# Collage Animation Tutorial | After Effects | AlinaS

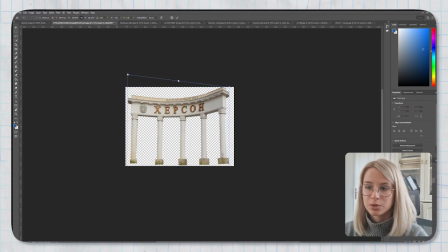248s
Habe ich nochmal angepasst, gespeichert, und die gleiche Änderung wurde übertragen in Adobe After Effects.
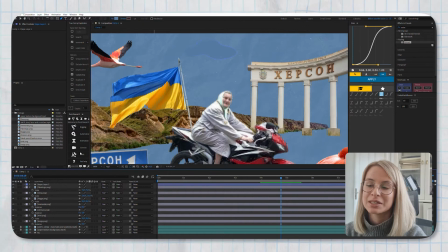257s
Und jetzt fangen wir mal mit dem Spaß an. Und zwar habe ich mir gedacht, ich fange mit diesem Deko-Element an.
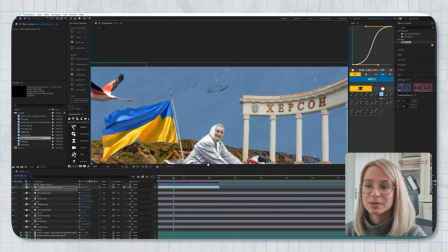265s
Das ist eine Wolke, die ich mit meiner selbstgemachten
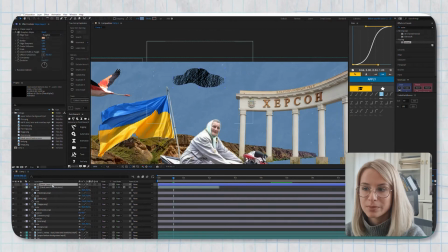271s
Pencil-Textur, die ich in Procreate gemacht habe, einfärbe. Ich habe die vor ein paar Monaten erstellt als MOV Videodatei exportiert,
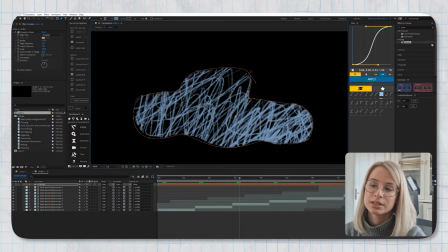279s
und jetzt kann ich die in meinen Projekten verwenden. Und bei dieser Animation wird es nicht nur Wolke sein, sondern auch weitere Elemente.
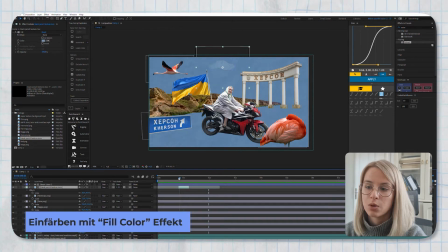288s
Die färbe ich mir jetzt neu in Blau und ich wähle einen passenden Abschnitt
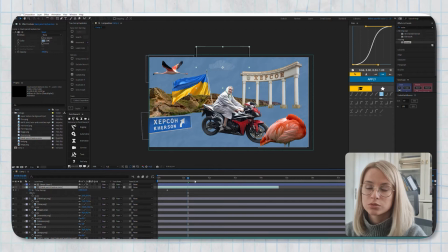294s
von diesem Video aus und dupliziere den einfach so lange, wie es mir passt. Und so wird meine Wolke die ganze Zeit im Prinzip neu bemalt.
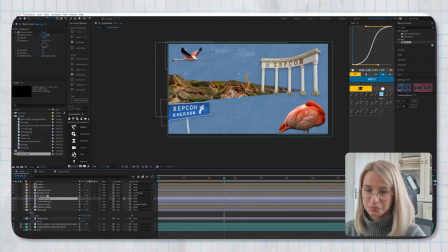306s
Als nächstes werden wir jetzt die Grundeigenschaften jedes Objektes animieren und das heißt Position,
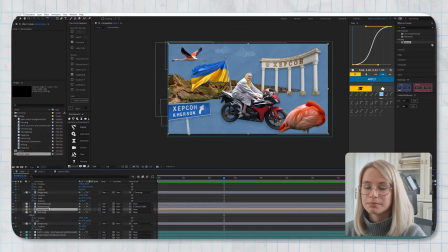313s
Rotation, Skalierung und ich setze pauschal einfach bei 2,5 Sekunden
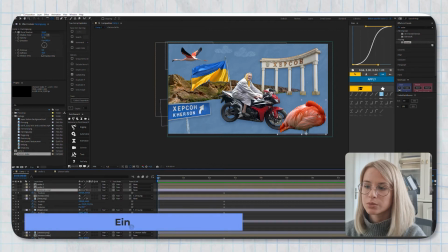321s
Keyframes für Rotation, Position, Skalierung für
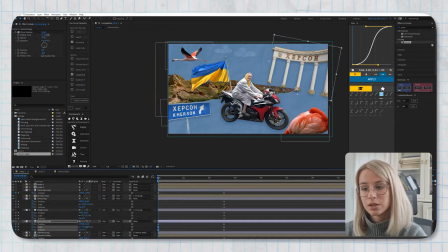326s
jedes Element und dann gehe ich zu Anfang der Animation und animiere diese Eigenschaften. Das heißt, manche Objekte skaliere ich, manche bewege ich ein bisschen, manche rotiere. Und das mache ich einfach für jedes Objekt, mal mehr, mal weniger.
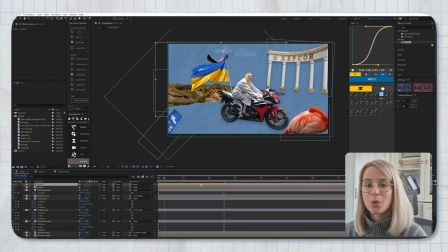343s
Und gucke, dass die Animation nicht so chaotisch, aber immer noch Collage aussieht. Und nachdem ich mit allem zufrieden bin, spiele ich ein bisschen mit Timing. Und zwar, manche Objekte sollen ein bisschen früher erscheinen, manche später.
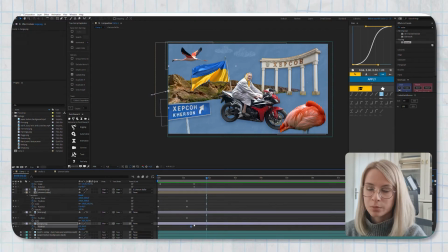358s
Hauptsache, dass es nicht alles auf einmal kommt, sondern der Blick ein bisschen geführt wird. Und in meinem Fall ist die Oma am wichtigsten. Das heißt, die soll entweder ganz früh oder am spätesten kommen.
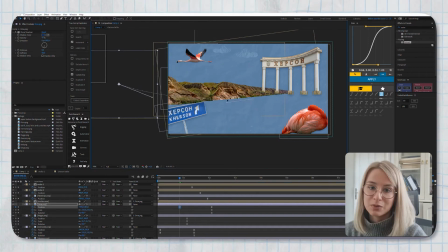374s
In meinem Fall wird die später kommen.
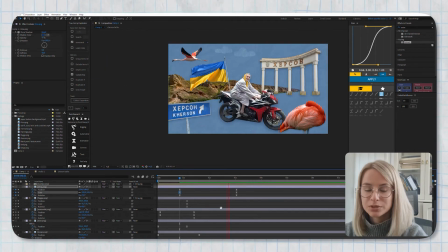376s
Die Idee ist, dass die Oma kommt, ein bisschen stehen bleibt und wenn die dann losfährt, geht die ein bisschen nach hinten und dann schießt die wirklich mit der Geschwindigkeit los. Und dafür kann man Overshooting nutzen.
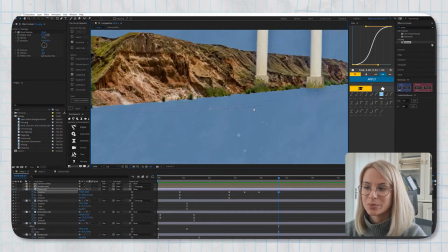392s
Overshoot, das heißt, wie gesagt, bevor man halt losfährt, soll man ein bisschen nach hinten gehen.
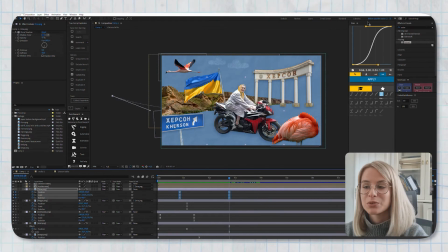399s
In meinem Fall nutze ich dafür Plugin, heißt The Flow. Und das kann man natürlich alles manuell machen mit Graph Editor, aber Plugin habe ich schon.
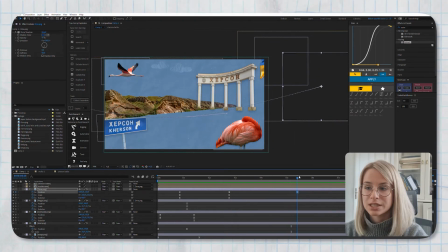410s
Und mir gefällt, wie die Oma, wie gesagt, nach hinten geht und danach losfährt. Die soll natürlich zuerst klein bisschen langsamer und dann schneller fahren. Und wir sind fertig im Grunde genommen mit der Animation.
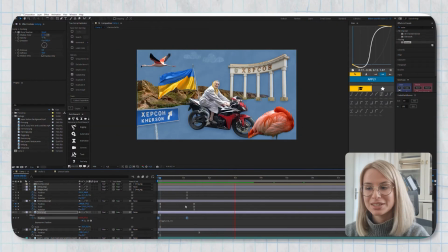426s
Jetzt bleiben nur noch die Effekte, die das Ganze ein bisschen spicen werden. Und für Collage Animation nutze ich sehr, sehr gerne Wiggle Effekt. Das gibt ja ein konstantes Schütteln, Wiggle.
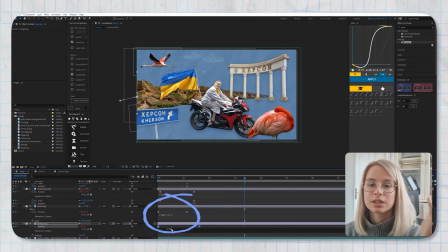441s
Ich nutze für die erste Zahl immer zwischen 1, 2, 3, für die zweite zwischen 2 und 8, je nachdem. Und das mache ich wirklich für alle Elemente.
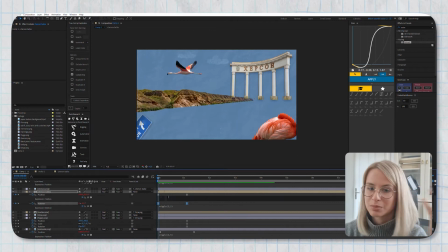452s
Gibt Collage Feeling, Cutout, Paper Look Feeling mag ich sehr, sehr gerne.
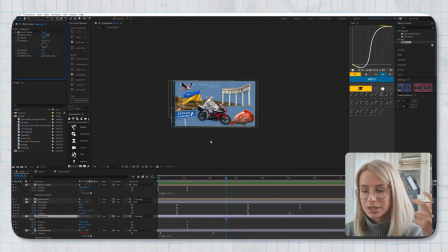460s
Und weitere Effekte, die ich nutze, ist
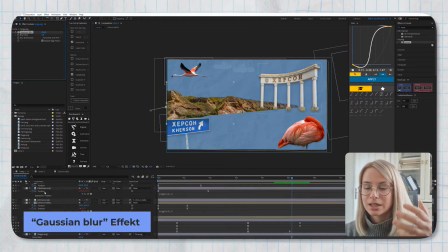466s
Gaussian Blur Effekt für die Elemente, die ganz vorne stehen im Vordergrund, zum Beispiel Flamingo in diesem Fall,
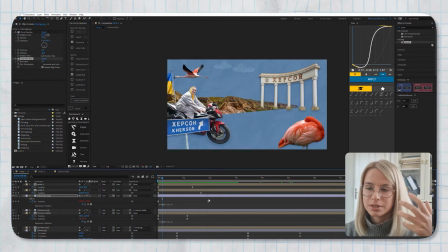474s
damit man ein bisschen Depth of Field hat, ein bisschen mehr Tiefe in der Komposition und damit die Oma immer noch als Hauptpunkt gesehen wird.
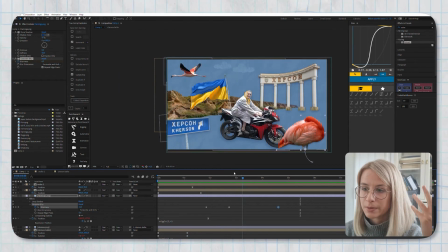485s
Also Flamingo bearbeite ich mit diesem Effekt, danach noch Flamingo im Hintergrund und die Berge selber.
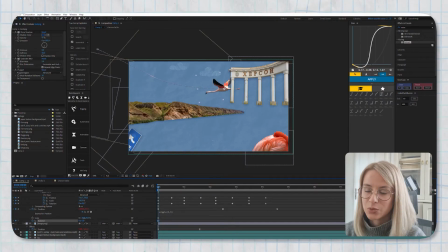496s
Um noch mehr Collage-Feeling zu kreieren, nutze ich für meinen Background auch Paper-Animation. Paper-Stop-Motion-Animation kann man selber machen, kann man auch kaufen oder auch kostenlos finden.
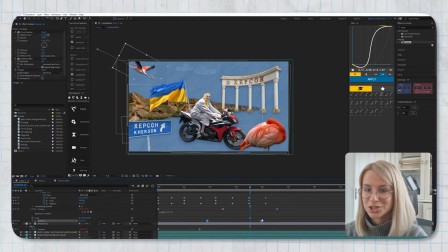512s
Ich finde, das macht auch sehr viel aus, genauso wie Wiggle Animation und dann noch ein Secret Ingredient, was ich euch am Ende zeigen werde.
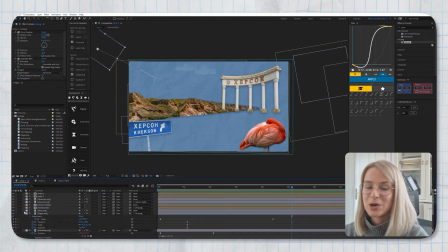521s
Um diese Animation noch mehr ein bisschen aufzupeppen, werde ich noch die Flagge animieren.
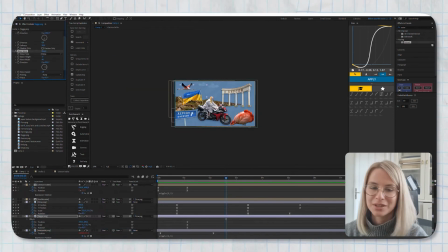527s
Dafür nutze ich Wave Wrap Effekt und spiele da ein bisschen mit den Einstellungen,
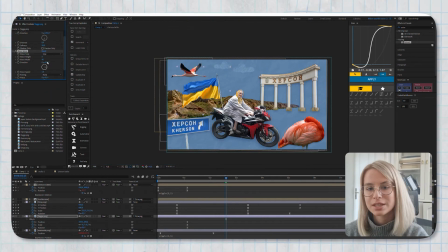533s
damit die Animation auch richtig von rechts nach links geht und nicht von oben nach unten.
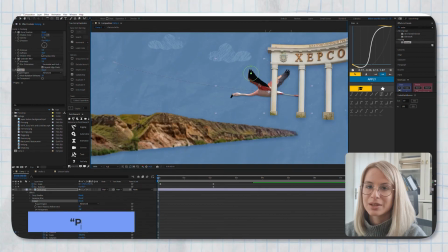539s
Und noch weiter, was ich nutze, ist Pin Puppet Tool, was sehr beliebt in After Effects ist.
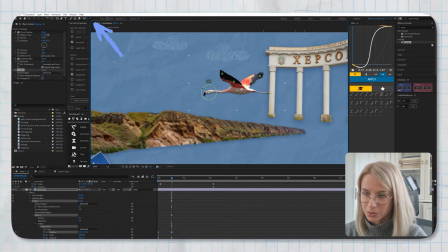548s
Liebe ich auch voll. Collage Animation einfach unersetzbar. Und in diesem Fall nutze ich Advanced Puppet Tools.
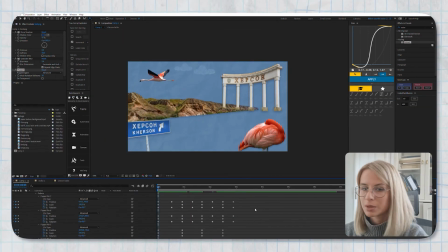557s
Setze ich die für die Flügel von Flamingo im Hintergrund und animiere leichte Bewegungen, sodass man das Gefühl hat, dass Flamingo eben Hintergrund, also im Himmel, ein bisschen fliegt. Das gibt, wie gesagt, noch mehr Gefühl für die Animation.
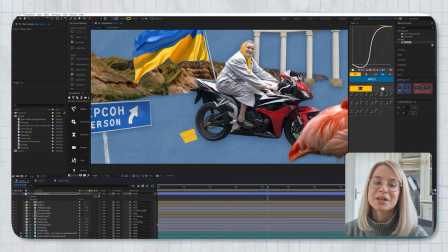580s
Und als letztes, was wir machen, um diese Animation aufzupeppen,
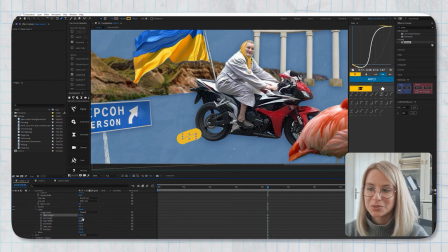586s
wir kreieren Strokes und ich nutze Pentool in diesem Fall nicht für die Flächeerstellung,
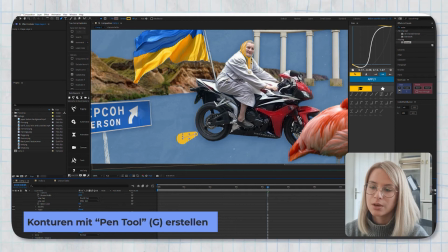592s
wie wir das für Wolken gemacht haben, sondern nur Konturen, nur Stroke.
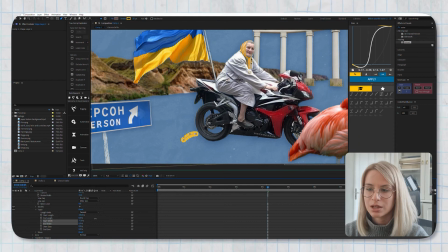597s
Und ich kreiere so eine Art Splash Animation. Dafür nutze ich DreamPath und animiere einfach Start oder Ende.
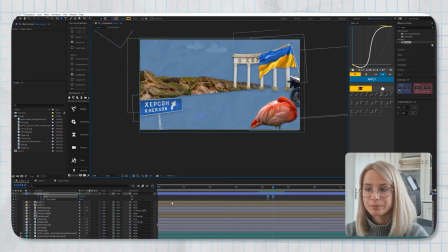609s
Je nachdem passt das ein bisschen mit Timing an und wir haben so eine Art
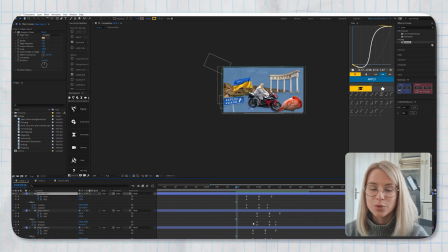619s
Splash-Wasser-Animation, um noch mehr Collage-Feeling, Paper-Cutout-Feeling zu geben, nutze ich Rough Edges-Effekt,
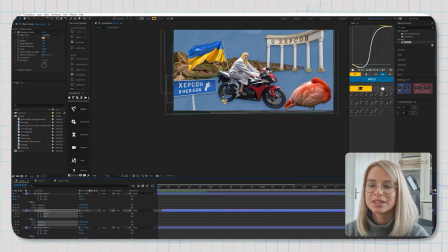629s
damit die Konturen nicht so glatt aussehen, sondern auch ein bisschen mehr
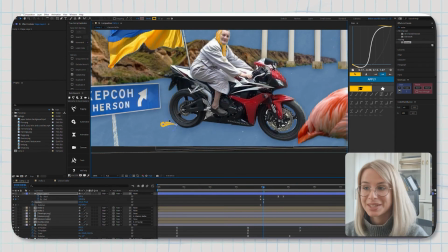635s
mitgenommen. Um ein besseres Ergebnis zu erzielen mit diesen Strokes, Splash-Animation, rotiere ich jede Path ein bisschen, damit es so eine Kurve entsteht.
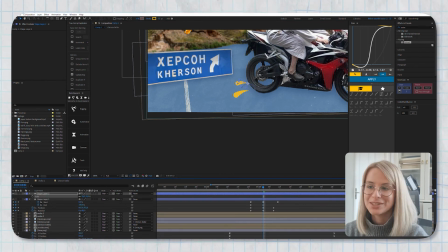647s
Und so haben wir auch die Animation fertig. Und als letztes mein Secret Ingredient, was ich versprochen habe,
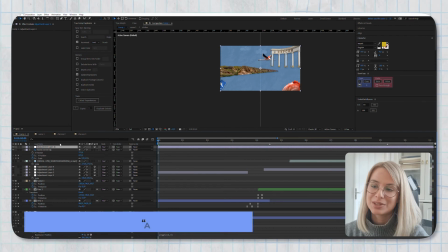656s
ist natürlich Adjustment Layer mit Posterized Time Effekt und ich nutze immer 12 Frames.
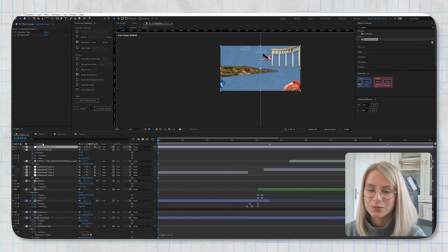665s
Das heißt, wir reduzieren einfach die Frames von unserer Animation von 25 oder 24 auf 12 und das gibt viel mehr ein Collage, Cutout,
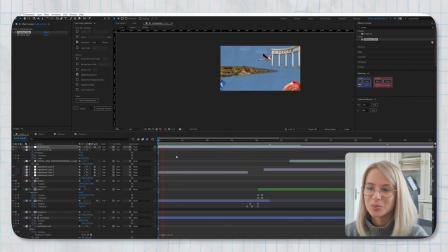678s
Animation Feeling. Das finde ich einfach wirklich super Tipp, um jede Collage-Animation wirklich Collage erscheinen zu lassen.
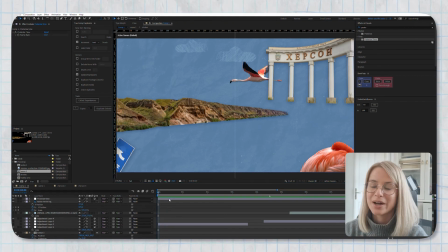689s
Und wir sind fertig mit der Animation. Das war nur ein Teil meiner Collage-Animation, die ich erstellt habe.
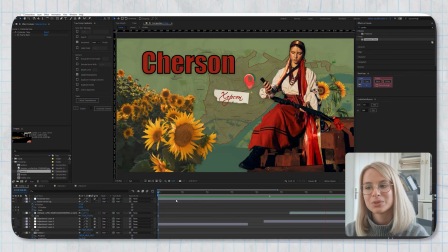696s
Ich hoffe, ihr hattet Spaß dabei und jetzt zeige ich euch, wie meine gesamte Collage-Animation aussieht.
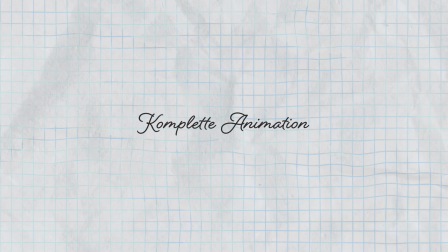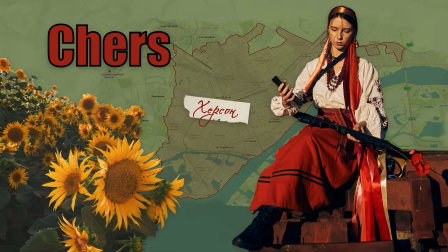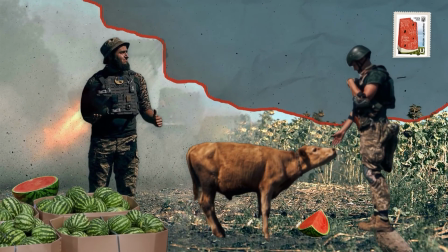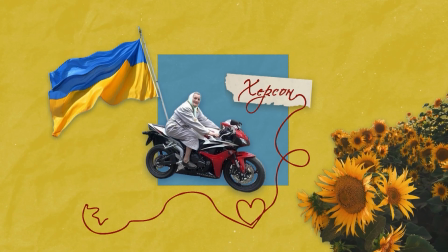Vielen Dank, dass ihr dabei wart. Ich hoffe, ihr hattet Spaß dabei, habt was Neues gelernt und für alle Ukrainer und Ukraine-Supporter, ich bin mit euch. Vielen Dank und ich sehe euch in meinem nächsten Video. Tschüss!